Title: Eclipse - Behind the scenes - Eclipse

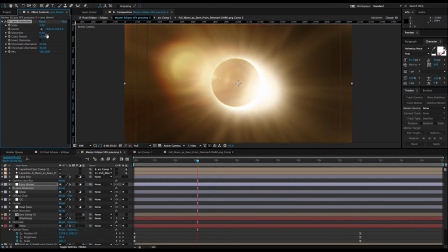244s
And I really like the way that it just pulled the edges of the flares and pulled the sort of sun lines that we were doing. And again, it made them almost seem like it could have been reflected in an eye or shot with a really long camera lens that had some barrel distortion on it. Again, we're not necessarily going for realism here, we're going for something stylized, we're going for something almost hyper-real.
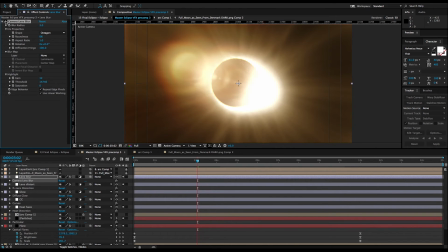266s
On top of that, there's a camera lens blur effect, the standard After Effects camera lens blur effect, just with a little bit of highlight gain. Again, just helping the glow, helping that feeling of something really, really bright, the sun, being eclipsed by the moon.
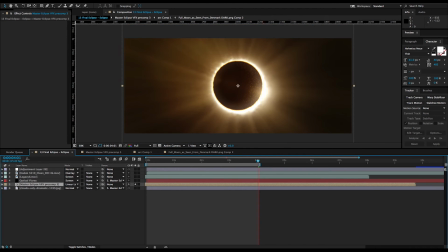281s
And then all of that was pre-comped into this, our final composition, which is at 2048 by 858, which is a 2K 239 aspect ratio composition. And I layered that pre-comp over a stock shot of a sky.
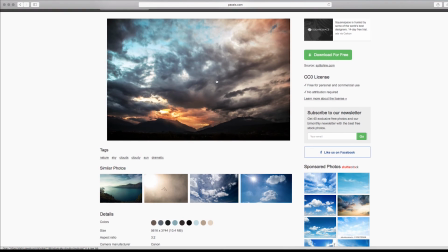294s
This came from the website pexels.com, which is free stock photography. And
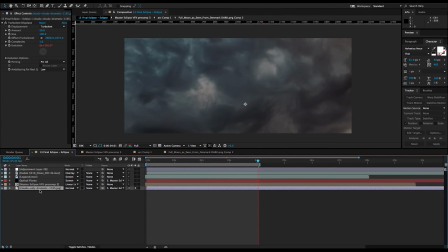296s
I really wanted the clouds just to, not so much to be a sky, but to create a sense of noise, a sense of, again, just another layer of depth. And I took the cloud shot, I used turbulent displace with just a little bit of simple displacement and some evolution on that displacement.
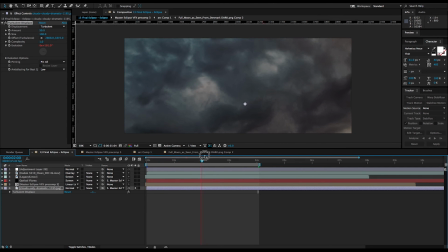313s
So you get a warping of the clouds. And then over the top of that, we layered our pre-comp of the Eclipse. And then what I like to do, what I love to do, is to go through the different layer modes in After Effects. Because sometimes you'll never know what you'll get. But the layer modes are a great way to blend two images together.
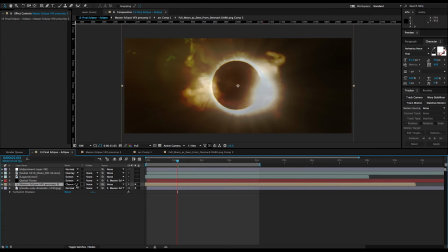331s
And they can sometimes give you really beautiful and really surprising results. And if you use the Shift key and go plus and minus, you'll go up and down through these layer modes.
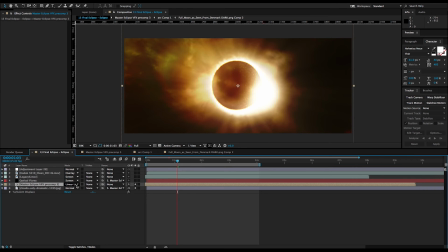341s
So I went through them until I found one that I liked, which in this case is linear light. And that just let the clouds blend through the lighter areas of the Eclipse effect.
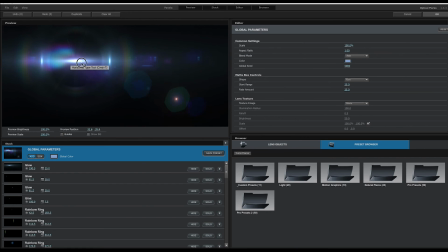349s
Finally, another Optical Flares layer on top, just for a little bit of glint and glow. And then we tinted that Optical Flares effect.
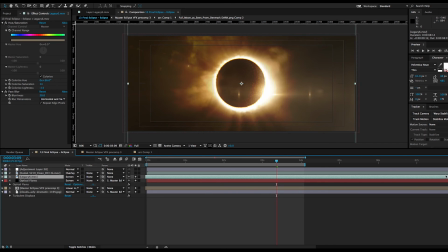357s
On top of that is another lens flare from the Legacy pack from Lens Distortions.
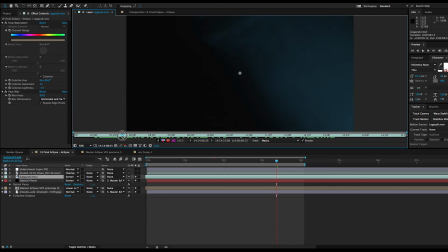362s
Again, just helping soften off the image, simulate something more organic.
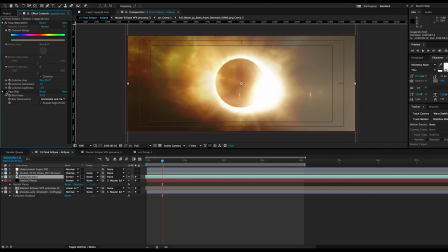366s
We found a bit of that we liked, added some fast blur and a little bit of colour correction just to blend it into the shot. And then on top of that there's a grain layer from Vision Colour, some 4K grain,
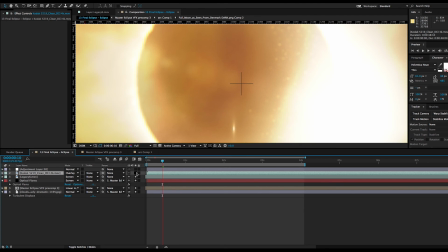378s
35mm real grain overlaid over the top, and you can see again that just helps it feel much more like it was shot by a
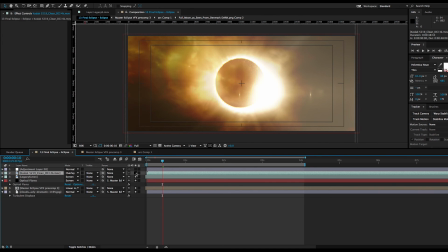384s
camera, adds some noise to the whole image, helps everything sit together. And finally on top of that, a twitch layer. Again, this is an effect from Video Copilot. And again, this is helping simulate something that might have been shot through a very, very long camera lens. You get distortion through the atmosphere if you shoot something a long, long way away. The camera might itself be wobbling in the wind. All these effects are there to make it feel more organic, to make it feel more natural, to make it feel less like something that was just created in After Effects in the computer.
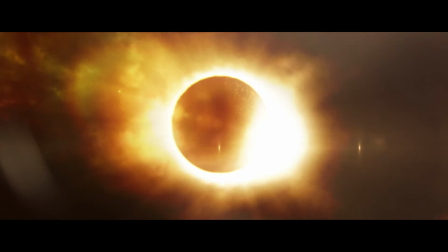411s
And that's it, that's the solar eclipse that we created for the short film Eclipse. If you haven't already, please watch the short film.
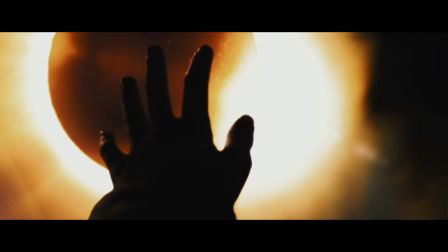418s
It's on the My Road Reel website, the link is in the description below.
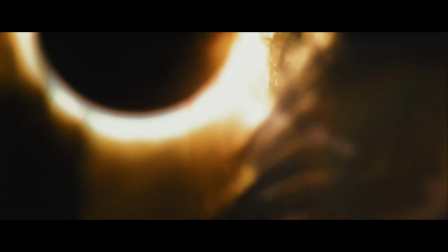422s
Please vote for us if you like it, and watch the other tutorial if you have time on how we did the sky replacements.
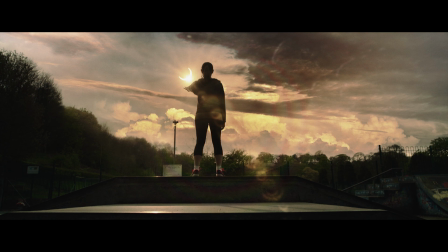428s
I'm Mark Ledyard, thanks very much for watching.